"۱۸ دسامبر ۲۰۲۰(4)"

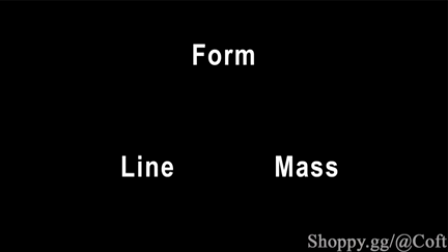(8:17)
So first up, we have the animated feature Toy Story 3.
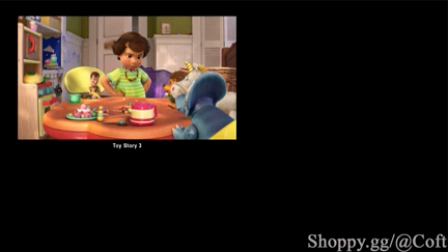(8:23)
And as you can see in this complex scene, the use of color was very vibrant in the shot alone. And it's definitely very common in animation with the use of strong color. That way,
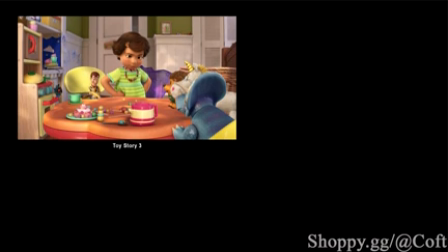(8:35)
when characters are in the scene together, they want to make sure that their shapes and values are contrasting enough that the audience can tell them apart. Now, even though 3D was used with technical lighting in order to render out these forms,
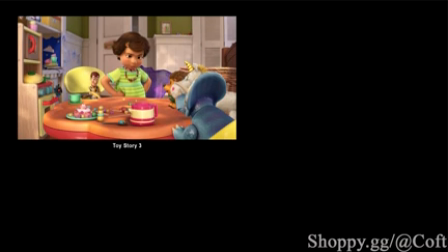(8:50)
you can see that the shadows were purposely subdued so they can become softer and not take away from the scene itself. This moment in the story is also not meant to be scary, so that way, it's bright and colorful with softer lighting.
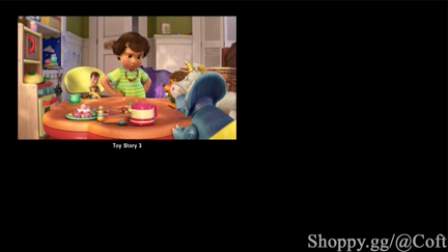(9:06)
And again, such a complex scene, make sure that we can tell all the characters apart, as this is an important part of the story that introduces several different characters. We can also see this used in the movie Trolls, where each character has very vibrant colors,
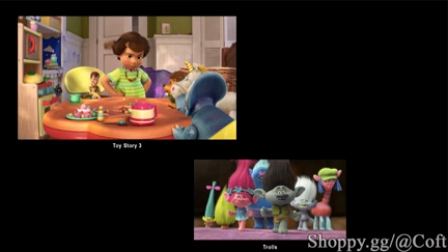(9:24)
and in the scene alone, even with some of the shadows on their feet, you can really tell each character apart from each other. However, just like we saw in the Sicario film,
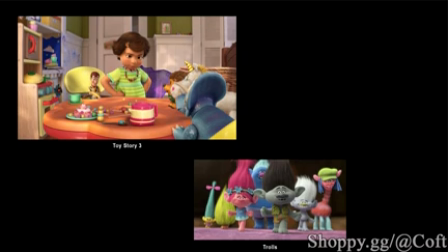(9:37)
there are other live action films that use mass as a principle even throughout a whole movie. So for this sample, we have Grand Budapest Hotel,
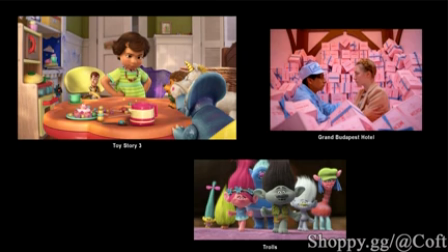(9:49)
where the use of color was very vibrant throughout the whole film, just like an animated feature. And that's one of the main principles that Wes Anderson uses in a lot of his films in order to tell a story.
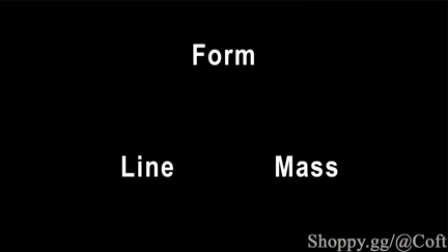(10:06)
And that brings us to our third element of style, which is line.
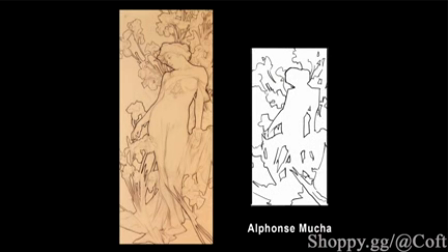(10:14)
As we saw by doing this Muka study, things were pretty straightforward, and we drew out the lines in order to capture the general readability of the image.
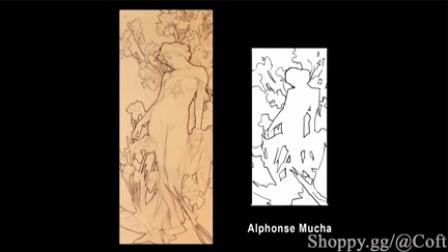(10:26)
This is probably the easiest to comprehend out of the other two elements, as it's fairly self-explanatory. Since we only saw one sample though, let's take a look at a few more with the use of line as an element.
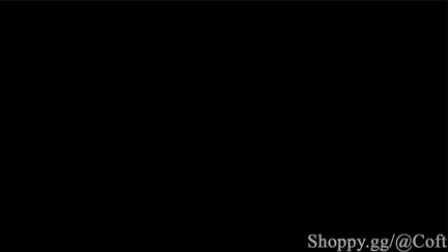(10:42)
First up, we have a drawing by Frank Frazetta.
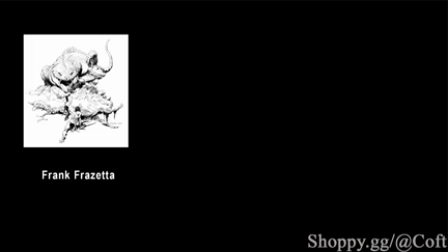(10:47)
And as you can see here, if you do a study of this just like the Muka drawing, it will have very similar properties. However, this can be also achieved in paintings such as the works of Claude Monet
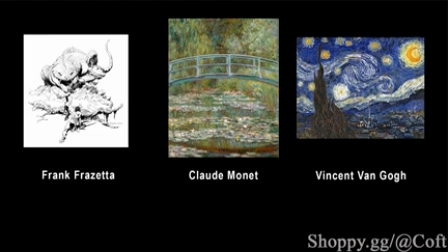(11:04)
and Vincent van Gogh. Now, the reason for that is if you were to do a study of these paintings, there isn't a strong contrast with any sort of lighting, nor the local values of the subjects. But if you were to turn these images into black and white,
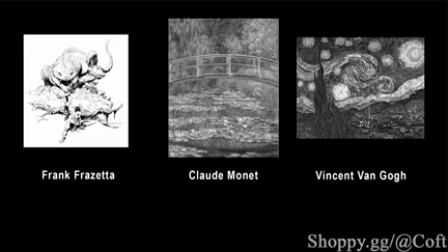(11:23)
one thing you'll notice is that they take on a certain texture and pattern for the overall readability of the composition. So basically, pattern and texture is a category that shares the element of line.
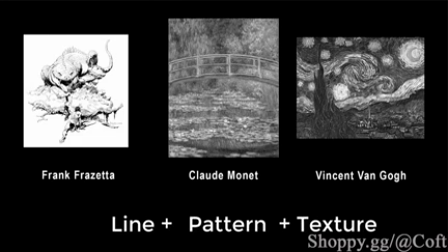(11:40)
So a big characteristic they all have is that they tend to have this sort of visual noise versus blocks of large shapes, just like the mass and form.
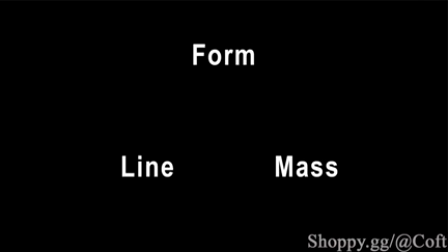(11:54)
So again, in terms of the line element, it is also shared by pattern and texture. However, you're probably wondering how all sorts of visual style, when it comes to general readability, can fit in just three categories.
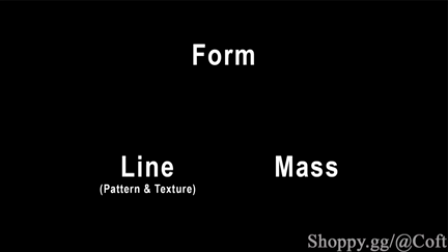(12:11)
So what we need to understand, just like using three primary colors, like red, yellow, and blue, we can mix these in order to get hundreds of different variations.